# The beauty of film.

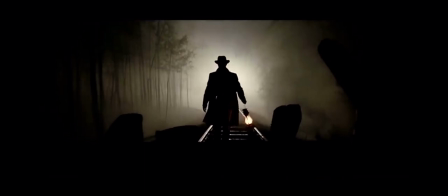What is the meaning of life? What do we as humans search for?
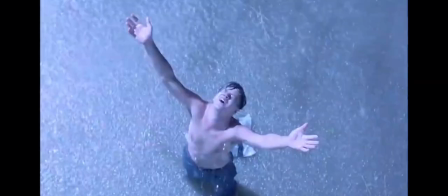Why do we as humans take our own lives? These are all questions we are faced with as human beings.
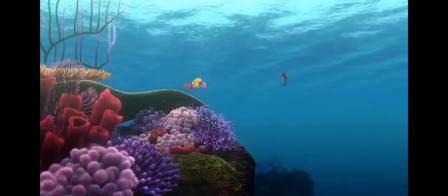How can we find these answers? Or at least, how can we find something to help us understand more?
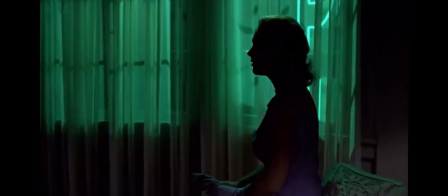Film. Film is an amazing way to gain a better understanding of these questions we all seek the answers to.
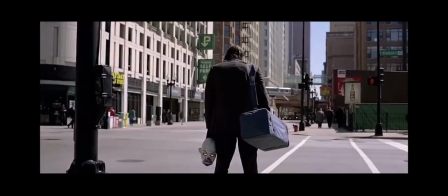When I wanted an answer to these questions, the films I went to were The Perks of Being a Wallflower and Fight Club.
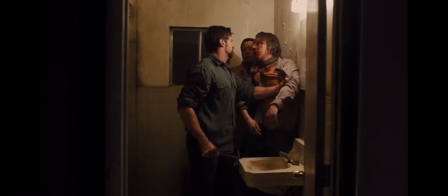Why? Well because both of these films use an incredibly unique style, which is the first person narrative. This style has always intrigued me because when you're hearing a story told through the character, it helps engulf you in this world in which they live in.
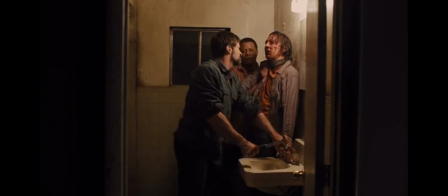And I myself shall be utilising this style in my own short film, because I believe, for the genres I'm basing my film around, it would greatly complement it. The Perks of Being a Wallflower is a coming-of-age drama. It tackles very serious problems that many young adults faced with in today's society.
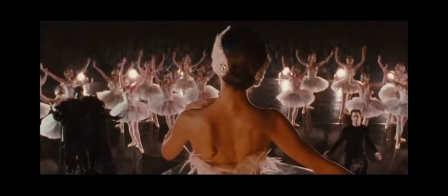The main style in this film is first-person narrative, as it's focused on the main character,
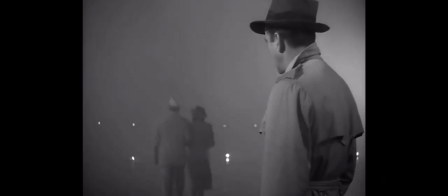Charlie, and how he talks to his point of view of depression and PTSD from when he was sexually assaulted by his aunt when he was a child.
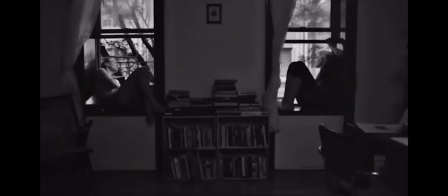Charlie's birthday is on the 24th of December and on this day his aunt left to get him a present when she was involved in a fatal car accident.
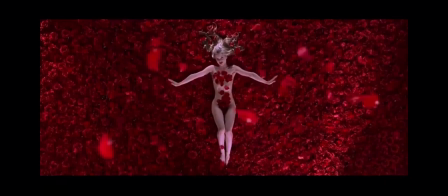Charlie blamed himself for a death and it haunts him throughout his life.
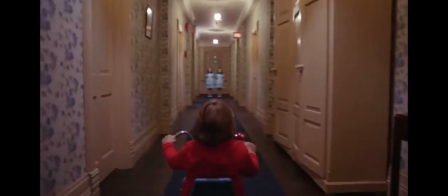Charlie's best friend kills himself a year before the film takes place and this also contributes to Charlie's depression and PTSD.
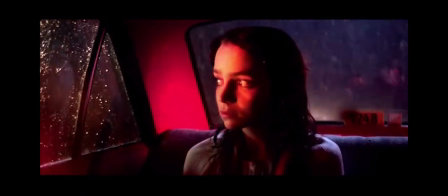First person narrative is a style of film that focuses on the main character's point of view and the way they see the film through their eyes.
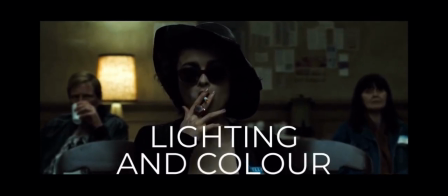Writing and colour
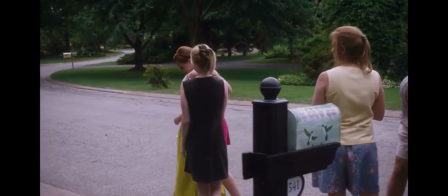While the prior scene, the scene I shall be focusing on, is very bright and the colour palette is very alluring, almost beautiful,
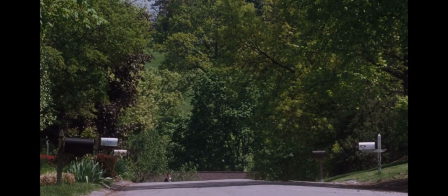as Charlie approaches his house, this bright inviting light begins to fade as he slowly approaches his former,
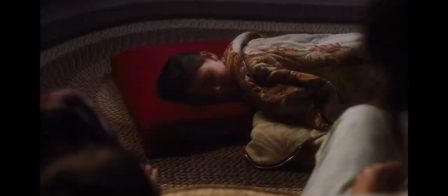darker self. Charlie enters his house and we immediately see an absolute switch in lighting,
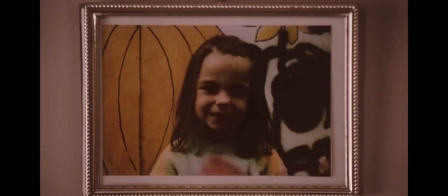with the house only being lit by the faint sun glaring through the windows. Charlie's life has returned to darkness.
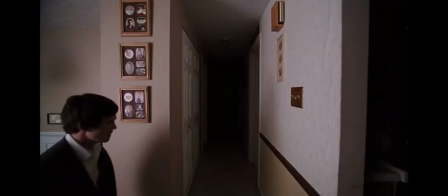The walls around the house almost feel darker, colder,
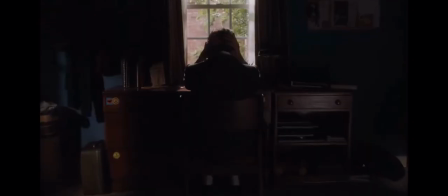less vibrant as they were when Charlie had started to gain confidence and feel happy.
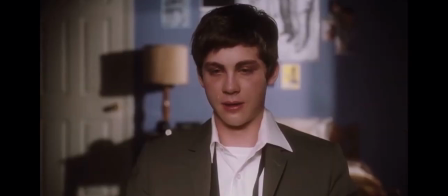But now that he's lost it all, this colour he started to see in the world is lost.
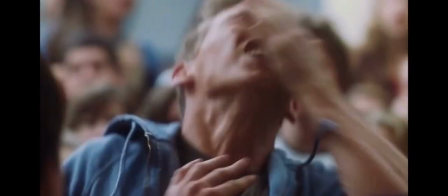As we see Charlie approach his room, the lighting makes the viewer feel discomfort as the character we have grown to love
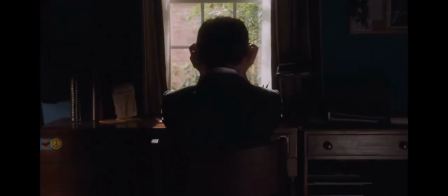and almost changed with as we're turning to the dark life he once lived.
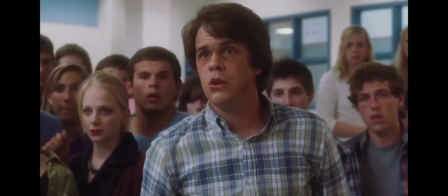Charlie's room feels as if it lacks the life that it once had,
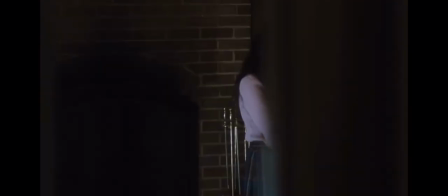just like he slowly does in this scene. the walls feel dull and bare as if there's something missing.
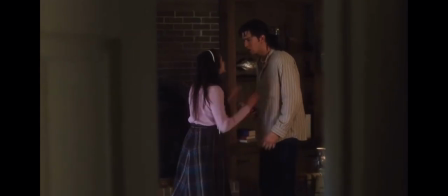This color palette and the lighting styles used when the director is trying to convey a sense of pain,
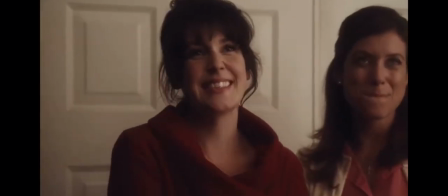loss or suffering. But now let's swap to a scene with a much different lighting style and color palette.
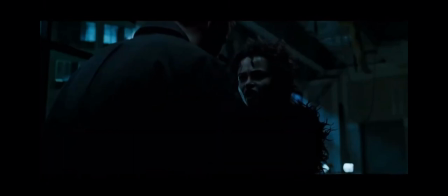The scene from Fight Club where the narrator and Marla look off from the skyscraper to the explosions going off caused by Tyler Durden and his fight club.
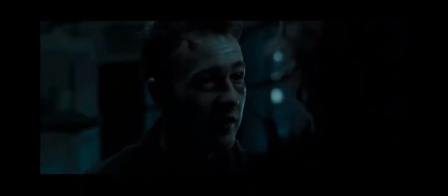This scene is almost completely dark, with the only light coming from the vibrant city lights in the background.
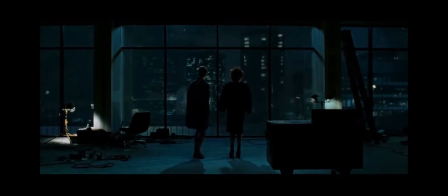The narrator and Marla are only shown as dark silhouettes and are facing away from the camera,
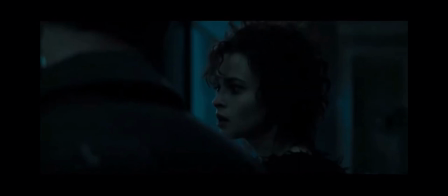but as the explosions go off and watch the towering skyscrapers fall to the ground,
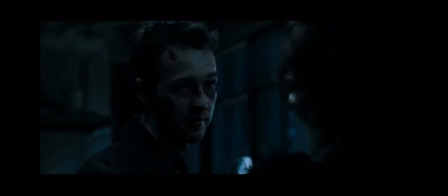the lighting becomes much brighter and almost energising.
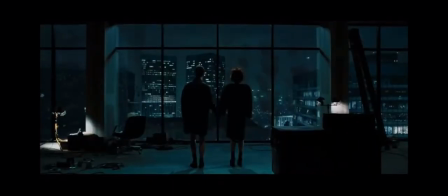The colours that are shown are absolutely beautiful as the swap from a dark building
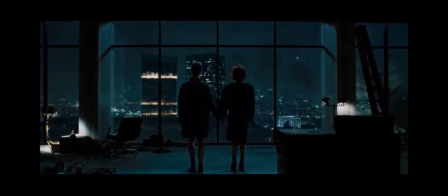to a blazing city appearing to fall beneath her eyes is truly amazing.
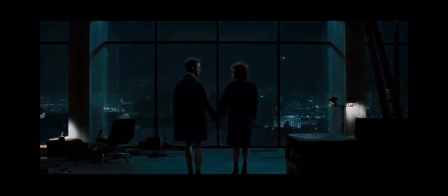The swap from darkness to bright oranges and reds is perfect and seals the movie amazingly.
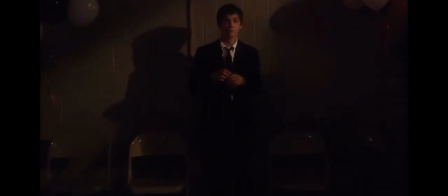Sound. Sound in a film is absolutely one of the most important parts to me and I believe it is to many others as well. There's a range of sounds that can make the viewer feel uncomfortable, happy and many more emotions.
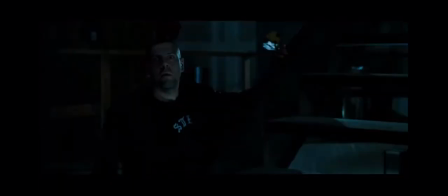To start off, let's take a look at the sounds in Fight Club. As the narrator and Marlo look off into the distance, the song Where Is My Mind by The Pixies begins to fade in.
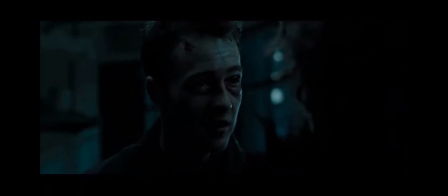And as the build-up of the song progresses, the viewer gains a sense of
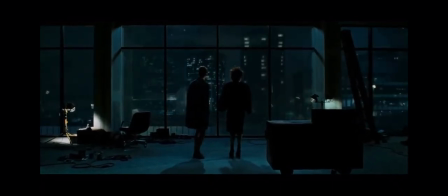EXCITED, as we know that as the song reaches the climax, the film will tear. And while there is no diegetic sounds throughout this whole scene,
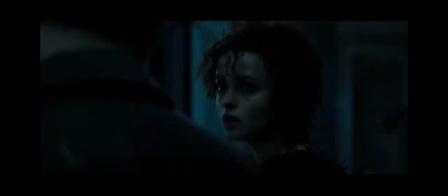the words of the song almost tell a story. what is going through the character's mind and what makes us feel that we don't need to get attacked because we understand it.
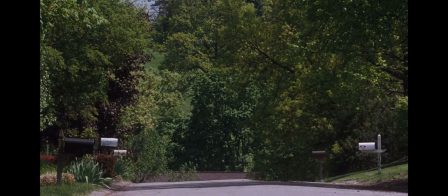Now let's take a look at the sounds from The Perks of Being a Wallflower. The scene that I focus on has a strange mix of sounds.
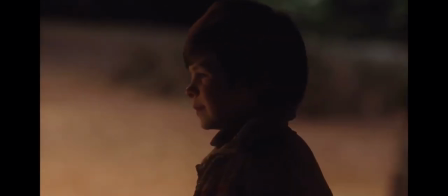In the background there is a calming piano playing that makes the viewer feel relaxed at home.
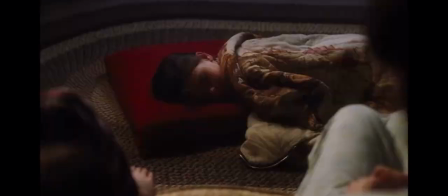But throughout the scene the words and sounds that we hear are disturbing and scary. Why do they do this?
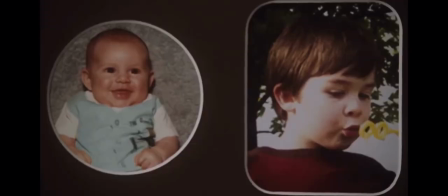Well, to answer this question, it's because that's how Charlie feels. Charlie has found his love, Sam, but now that she has left him, he is flooded with a mix of emotions,
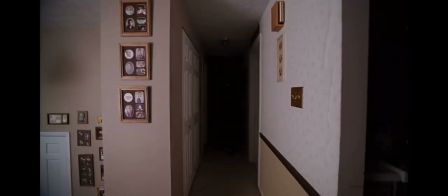ranging from happiness, that they have shared their feelings for each other, to sadness and regret,
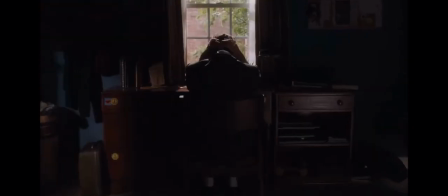that they have only shared them the day before she leaves for college.
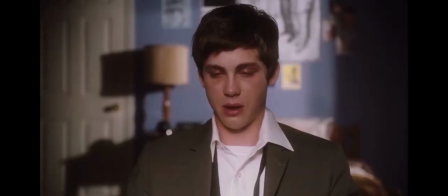Repeatedly through the scene, we hear Charlie say, it's my fault, because he blames himself for the death of his aunt.
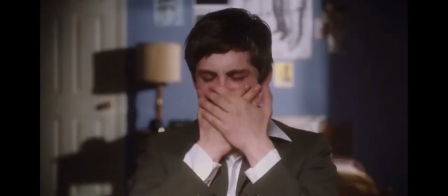this repetition of the words it's my fault goes louder and more harsh as
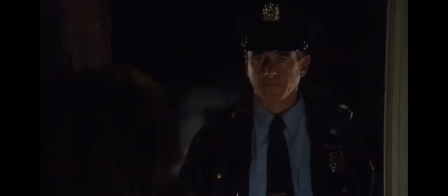the scene progresses showing the build-up to Charlie's mental breakdown Charlie also tells
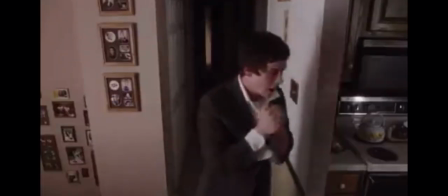himself stop crying because throughout this film he's been stopping or to
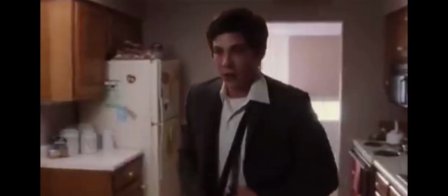put it more accurately suppressing these emotions and now that he has nothing or no
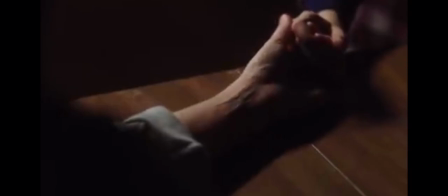one to distract him he has faith with more emotions than he can handle and subsequently begins to cry.
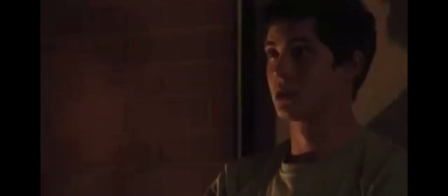The mix of non-diegetic and diegetic sounds perfectly come together to create a sense of displacement and suffering,
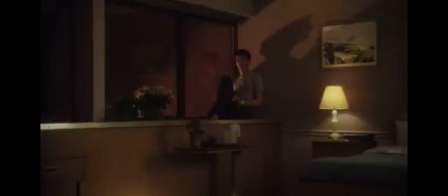replicating how Charlie feels. Focus.
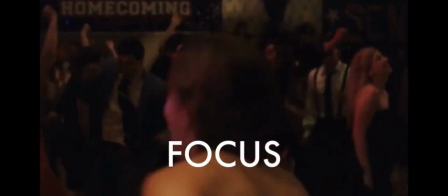In any film, there is always a focus, a specific thing or person that stands out that is special compared to everything else.
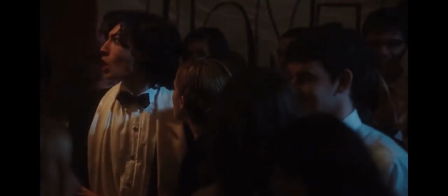In The Perks of Being a Wallflower, Charlie is always in focus, and even in scenes with many people,
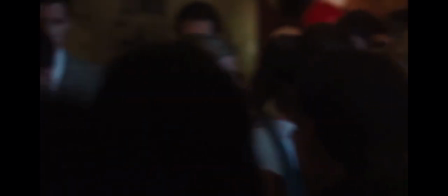there will always be a blurred or faded effect on the others, while Charlie remains clear and visible throughout the scene.
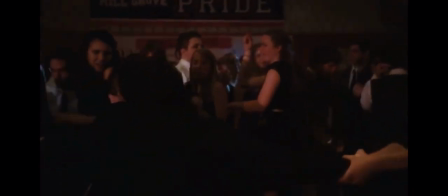Charlie is the focus, he is the one that needs to be seen. But why?
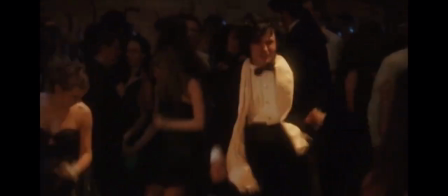Well, because throughout this film, Charlie is the narrator. Charlie is the one who we hear the whole story told by, so he needs to be the one we see the most.
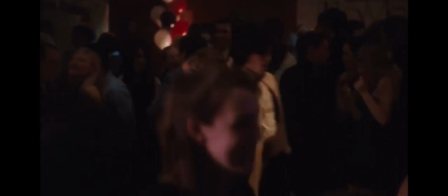When a film is told on the first person, the character that is speaking is the one who we will be observing and focusing on.
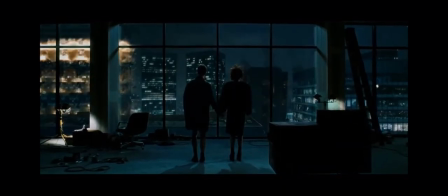Fight Club has relatively the same focus, but with a little twist. Tyler Durden and the narrator are both the focus of the film,
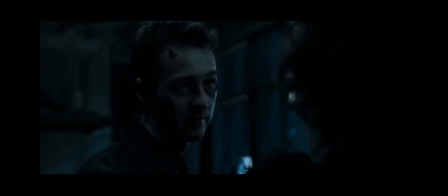but many scenes with Tyler Durden and the narrator, they are both in equal grounding and have equal status.